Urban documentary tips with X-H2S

You get a Fujifilm camera and you want to interview someone for the production of a documentary or a commercial. I'm going to share 4 tips for you to get there easily. My name is David, I'm from Namur in Belgium, and I will be your guide during this video.
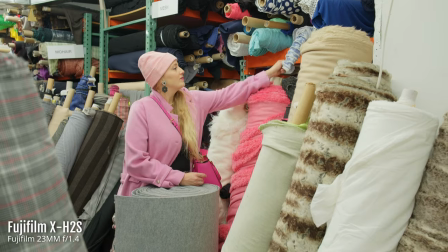My name is Caroline, also known as Betty Jane. I have always been passionate about fashion and the possibility to make my own clothes.
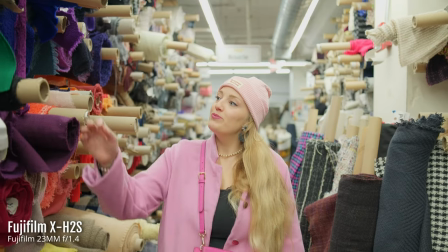How it evolved through the time, the design, the techniques, the color, the textile.
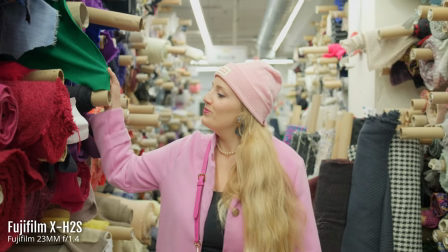Choosing the right color and the good fabric takes time.
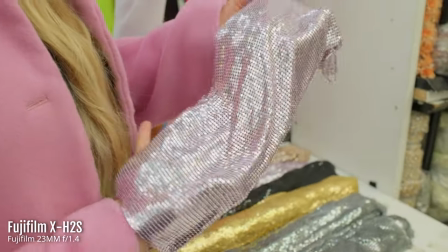It is like going on an adventure by searching the perfect combination that will fit the design and also our body.
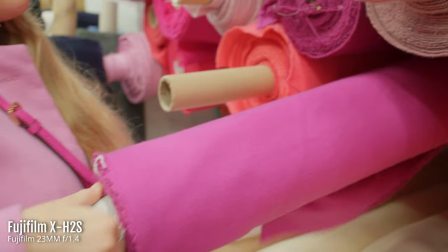Finding the good fabric that will get the right texture but also an ethical manufacturing.
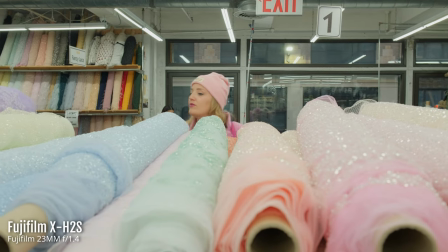If I have any advice to give, it will be to make a mood board that will include all the color, the fabric and also the design that you love.
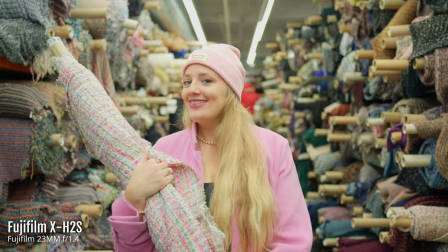It will be your source of inspiration. My name is Caroline and I am a sewing teacher.
My first advice will be on the recording of your A footage. That is to say the main footage used to interview your speaker.
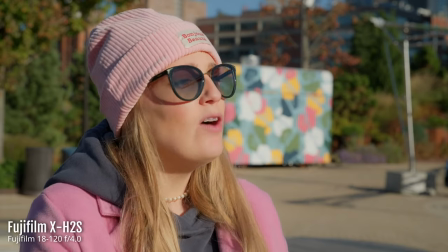It will represent the basis of your editing because it is on this that your whole project will be built. You will have to pay attention to your framing, your light and your location. I only have one camera here with me, the Fujifilm X-H2S, but I'm going to simulate the presence of 2 cameras by interviewing my speaker twice.
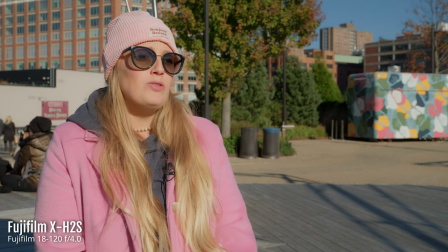A first time with the wide angle and then do it again, but with a narrow angle.
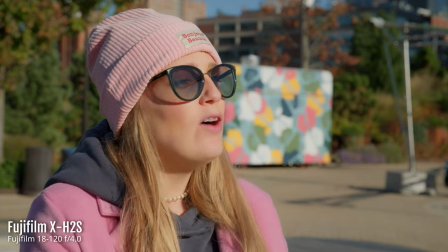For the location, I choose a place in which it is possible to identify the place in which my subject is, but without adding any difficulty to my shooting. The place should not be too noisy or with too many disruptive elements that can make you repeat your take several times.
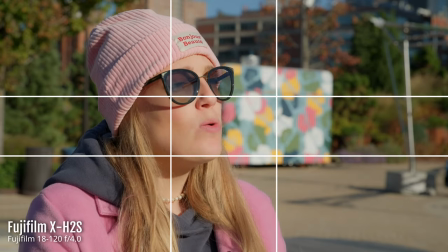For the framing, I use my grid of thirds to place my subject wisely and with the best possible rendering. For the light, and if your interview takes place outdoors, I advise you to do it 2 or 3 hours after sunrise or 3 or 4 hours before sunset. If your day is completely cloudy, then you can be happy because it will diffuse your light and really help you to control your exposure. Try to avoid shooting when the sun is on the zenith. Last advice, by using the autofocus of your Fujifilm camera.
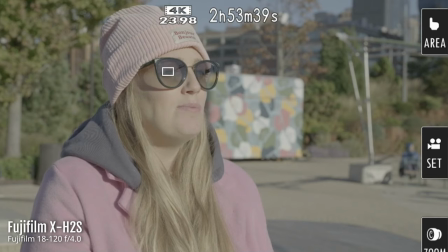With the Fujifilm X-H2S, I configure it on eye detection and trusting it completely. This will allow you to focus 100% on the second tip. The second advice will be on the audio part.
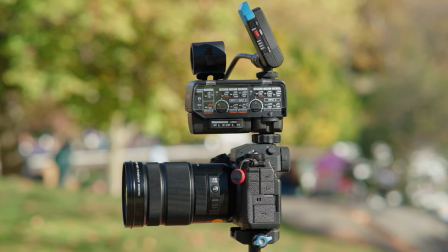Tell yourself that this is the most important, the essential for your project,
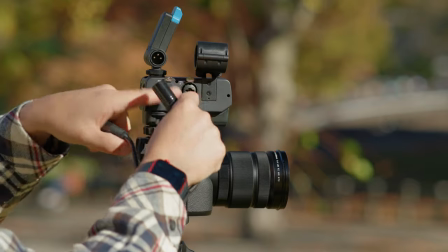because without a quality audio recording, your documentary will be far from perfect.
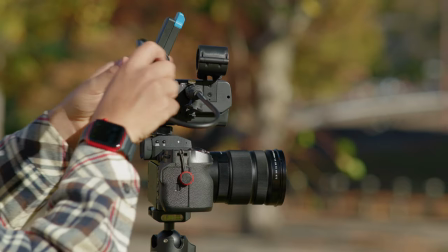If you lose control of your image, tell yourself that it cannot happen for the audio part. The audio recording of your speaker must be flawless.
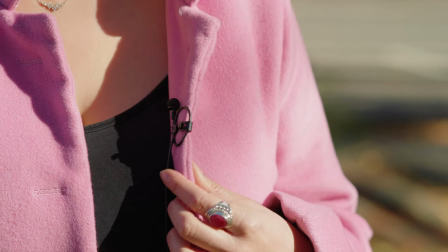Make sure you use a quality lavalier microphone or shotgun mic that allow you to have a clear voice without sound interference that can distract your viewers.
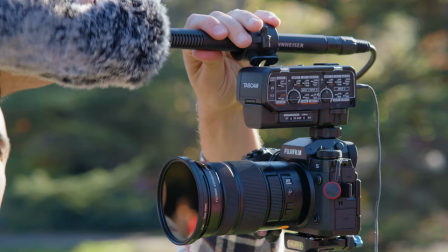If your Fujifilm camera allows it, I advise you to use an XLR type audio module in order to use quality equipment.
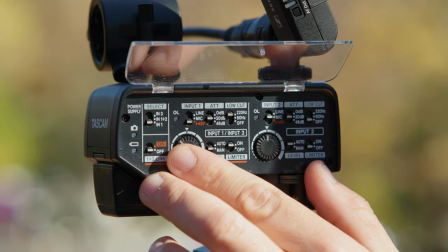For the Fujifilm X-H2S, I use a Tascam XLR audio module specially designed for Fujifilm and communicating through the flash shoe.
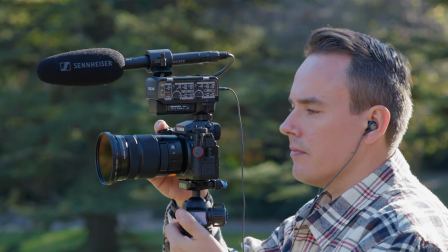Try to use headphones that can provide you external noise reduction so that you can perfectly monitor the recording of your speaker. You have to understand that this part of the project is essential and really represents the most important point.
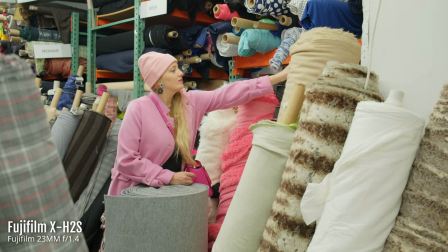The third advice will be on the B footage, that is to say the illustration footage that will be used to put your speaker words into image.
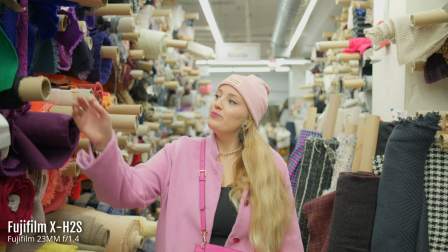If you have the possibility, try to record this after the shooting of your speaker.
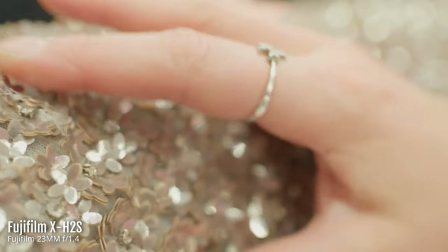By proceeding in this way, you will be able to concentrate on capturing illustration shots in connection with the speaker speech.
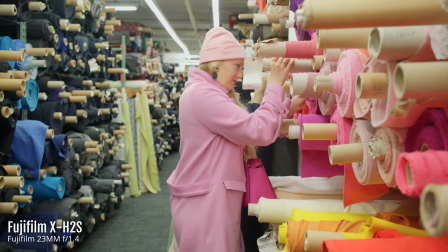If you record the illustration shot before your speaker, you will shot pretty much anything and everything,
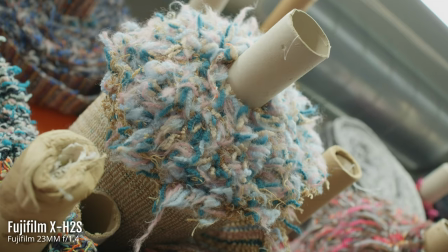even risking not having image relating to his speech. Also, tell yourself that there are classic framing techniques that can be used on any kind of project.
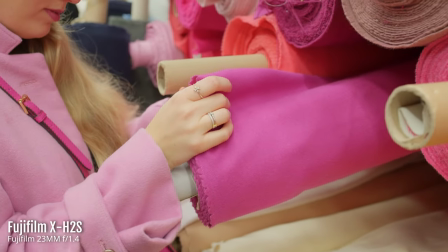A medium shot, a close shot of the face, a close shot of the hands, over the shoulder,
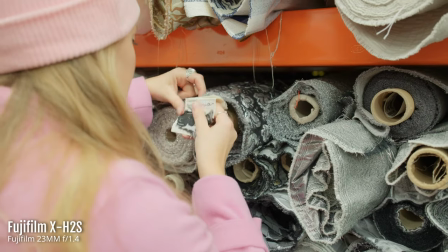detail of the location, a portrait shot, a moving sequence, a unique framing.